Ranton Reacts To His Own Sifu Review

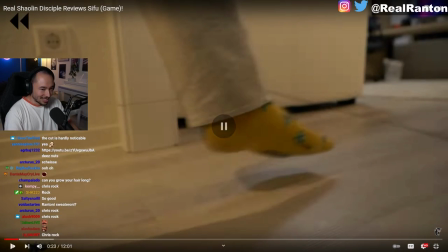4:08 And then Vin Diesel.
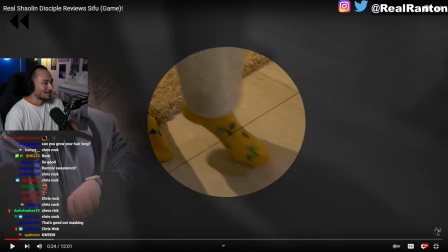4:13 Also very briefly here from the legendary rocket rocket launch video.
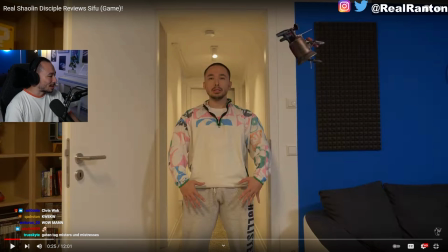4:17 Wait, here. I love how he takes off the glasses. And then, does anyone know where this is from? This here is from the movie Home Alone when he walks into the house.
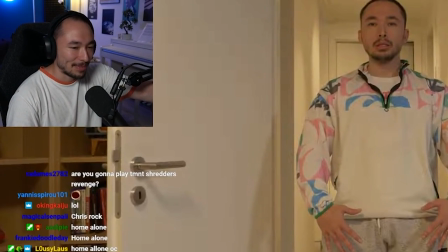4:26 I had this like planned for maybe a year already. I wanted to do this. I finally did it.
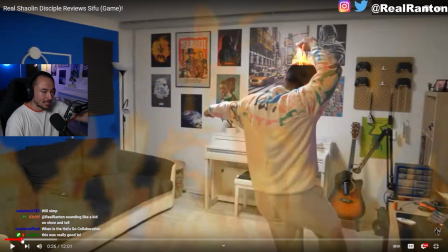4:33 Man, sometimes I take forever to edit something and in the final edit I have to cut it so short.
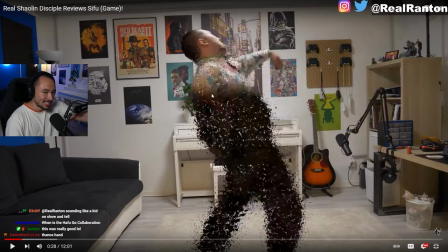4:37 Do you know this f***ing thing here? This Thanos disintegration. I watched like some tutorial.
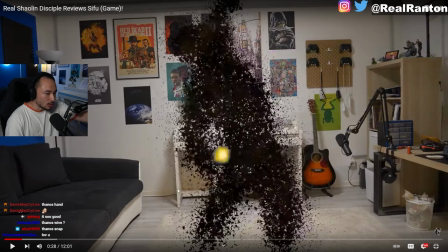4:42 It was not hard to do, but it just took a while. The effect actually goes on for much longer. The entire explosion just takes too long. It f***s up the space. It f***s up the pacing of the video. So I just had to immediately follow with an explosion, but it's a very well done effect.
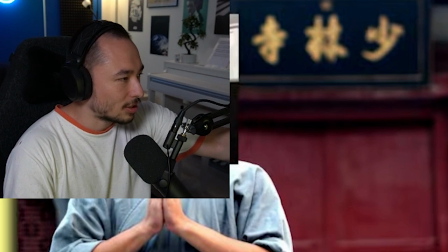4:55 Like you actually see the sh** behind it, yeah? Boom. And then here also, Maybe you didn't notice you have Chinese The Rock here.
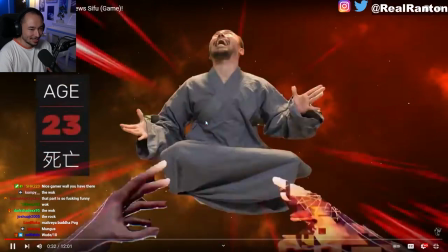5:03 Buddha, false idol. Then here. And then this is me.
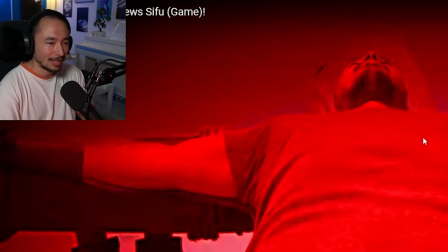5:09 Not a single person has commented on this. I thought this was going to be controversial a little bit. Not a single person maybe has noticed, but I'm being crucified here.
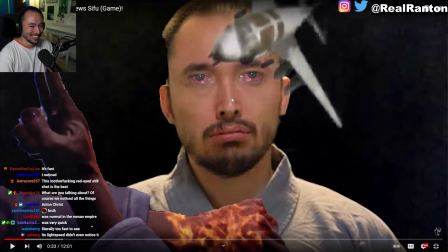5:17 This motherfucker red-eyed still shot is the best. You mean... you mean this? Oh, man.
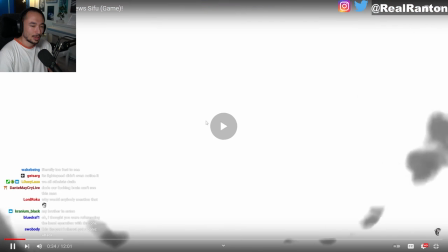5:23 It's light speed. Dude, your brain can't... So, boom, and then here, I'm... Explosion and then bomb.
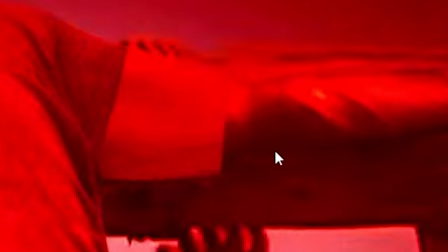5:28 I'm being raised on the cross like Jesus. By the way, this here are the Jesus arms and they're cut.
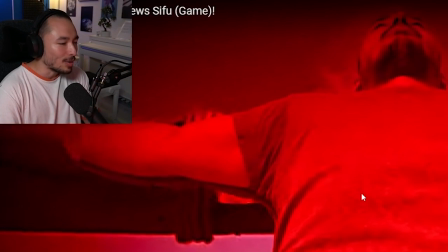5:34 This is such a disaster, man. This, by the way, is one of those things that only works. It only works when it's fast, because if it's slow with no filters, you can see how shit looks.
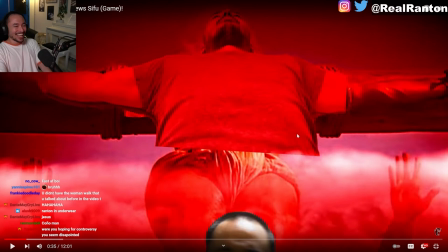5:42 Look at this. Not bad! This was a difficult edit, my guys.
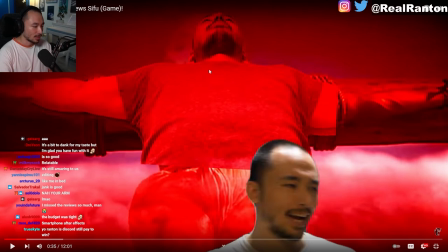5:47 Tracking me onto this cross here was not f***ing easy, man.
It's review time.
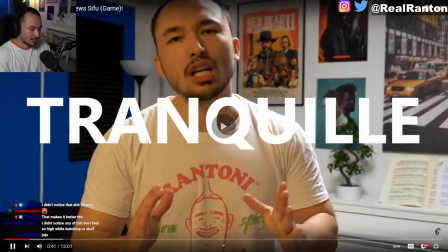5:52 So tranquille, stoffel, take a group!
And then bad word. When Sophia and I were filming, I was so excited to film.
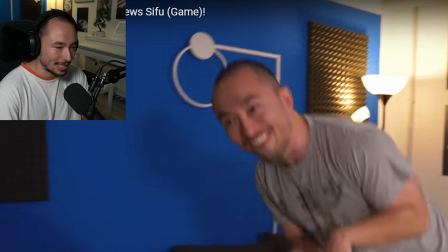5:58 I was jumping on the couch and I was like, what the f*** do I do with this? Do I just delete this? This is one of those things that almost ended up on the chopping block.
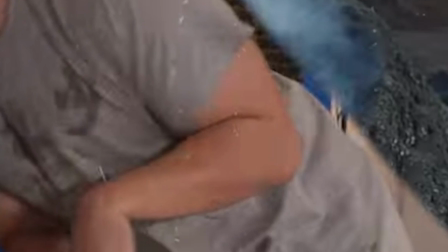6:03 And then I just decided to do a really extra sh*t edit. Look at this crap, dude! I wanted it to look Indian TikTok style.
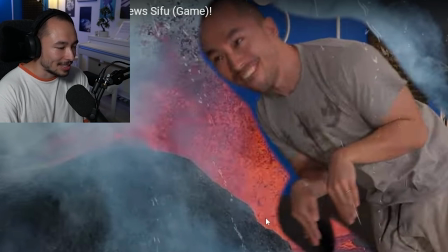6:10 That's why I added the Indian TikTok, the Hissi Hasi Matehoi Terima Boseri.
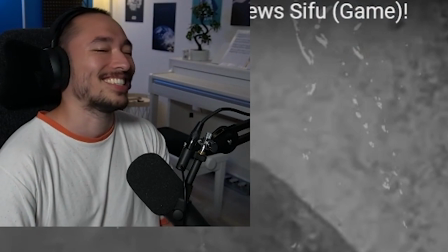6:19 And I fall into the. into the fucking. Oh, man.
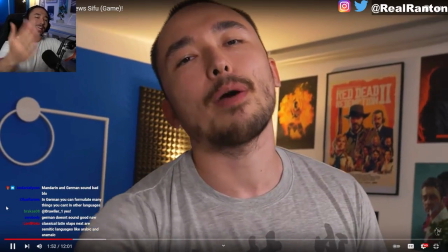6:27 Piaoliang! Okay, and if you disagree. Allah, you better speak a like, say, take a high one, you better kill.
Man, I asked a friend, shout out to Money Badger.
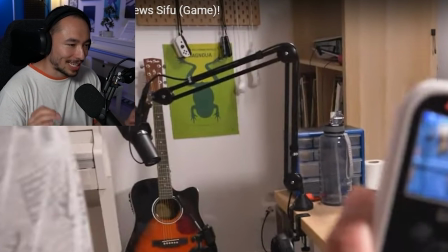6:34 I need you to send me a voice message how to say this in Arabic. I want to not embarrass myself. Sentence I'm saying is, may God not bless you. May God break your hands, you animal, you son of a dog.
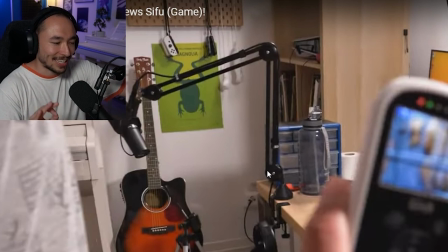6:43 Please send me a voice message. Say it slowly, then fast, then angry. And then he did a very good job.
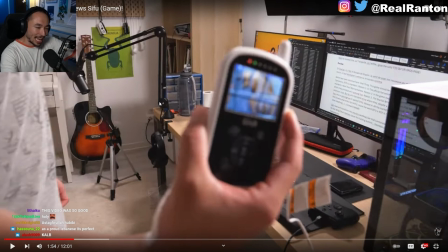6:48 And I was like, I kept practicing it. I sent to him like the final version. Is this okay? And he's like, it's okay, yes. It's not gonna get better than that. And I was surprised that in the video, in the comments, a lot of people were like, yo, since when does Ranton speak Arabic? So that's like, you know what? I did a good enough job. I fooled some motherfuckers into thinking I'd speak Arabic.
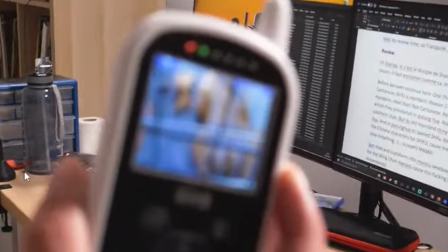7:08 I don't speak Arabic. Then this was also almost cut. Can you believe this? Can you believe I almost cut this? Look at him. These are his balls, by the way.
My lunch.
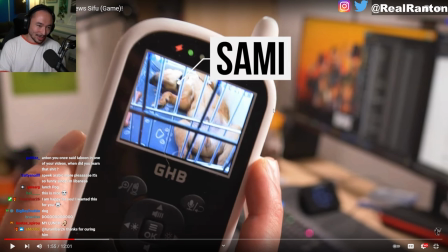7:18 This was also not in the script. We were filming, Sophie and I, and then I saw him, and he's always lying on his back, and I'm like, so f***ing cute. I had to show it, man. I had to show it.
My lunch?
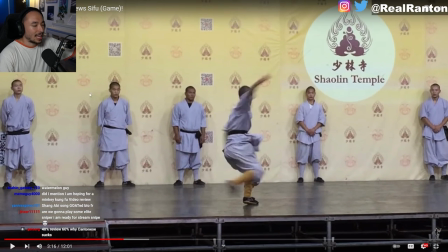7:32 So I filmed the review, and I was like, I need to do some type of shout out. I need to do some type of redirecting people to the streams and the second channel. And I didn't know how. Like, the video was done. I was like, fuck, how do I get people to watch my streams and to watch the second channel? So I was like, fuck it, I'm just gonna say it really fast and somehow I will edit. And then I turned it into this complete freestyle insane edit that I think is really awesome.
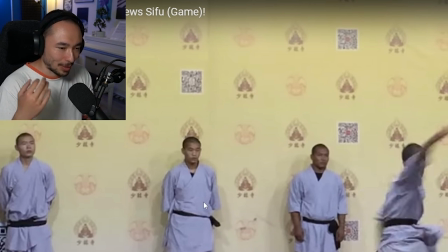7:55 It probably did a horrible job of communicating what I want from people, but at least it's funny edit, so I'm still proud of it.
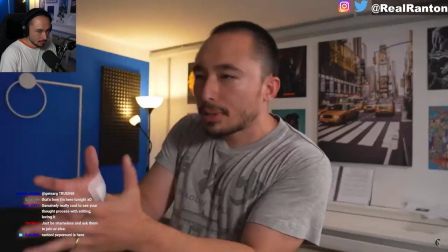8:01 So it's the following thing. Probably no one even understood what they were looking at.
Here we go. By the way, please check out my second channel with 100,000.
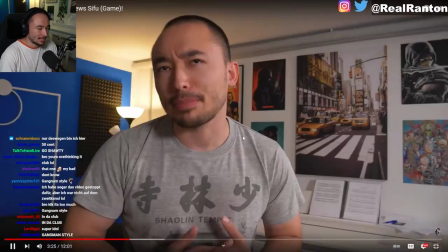8:09 That was it. Nice ad, I know. Me just talk, oh yeah, this is interesting. Pak Mei, he just talk a lot about real.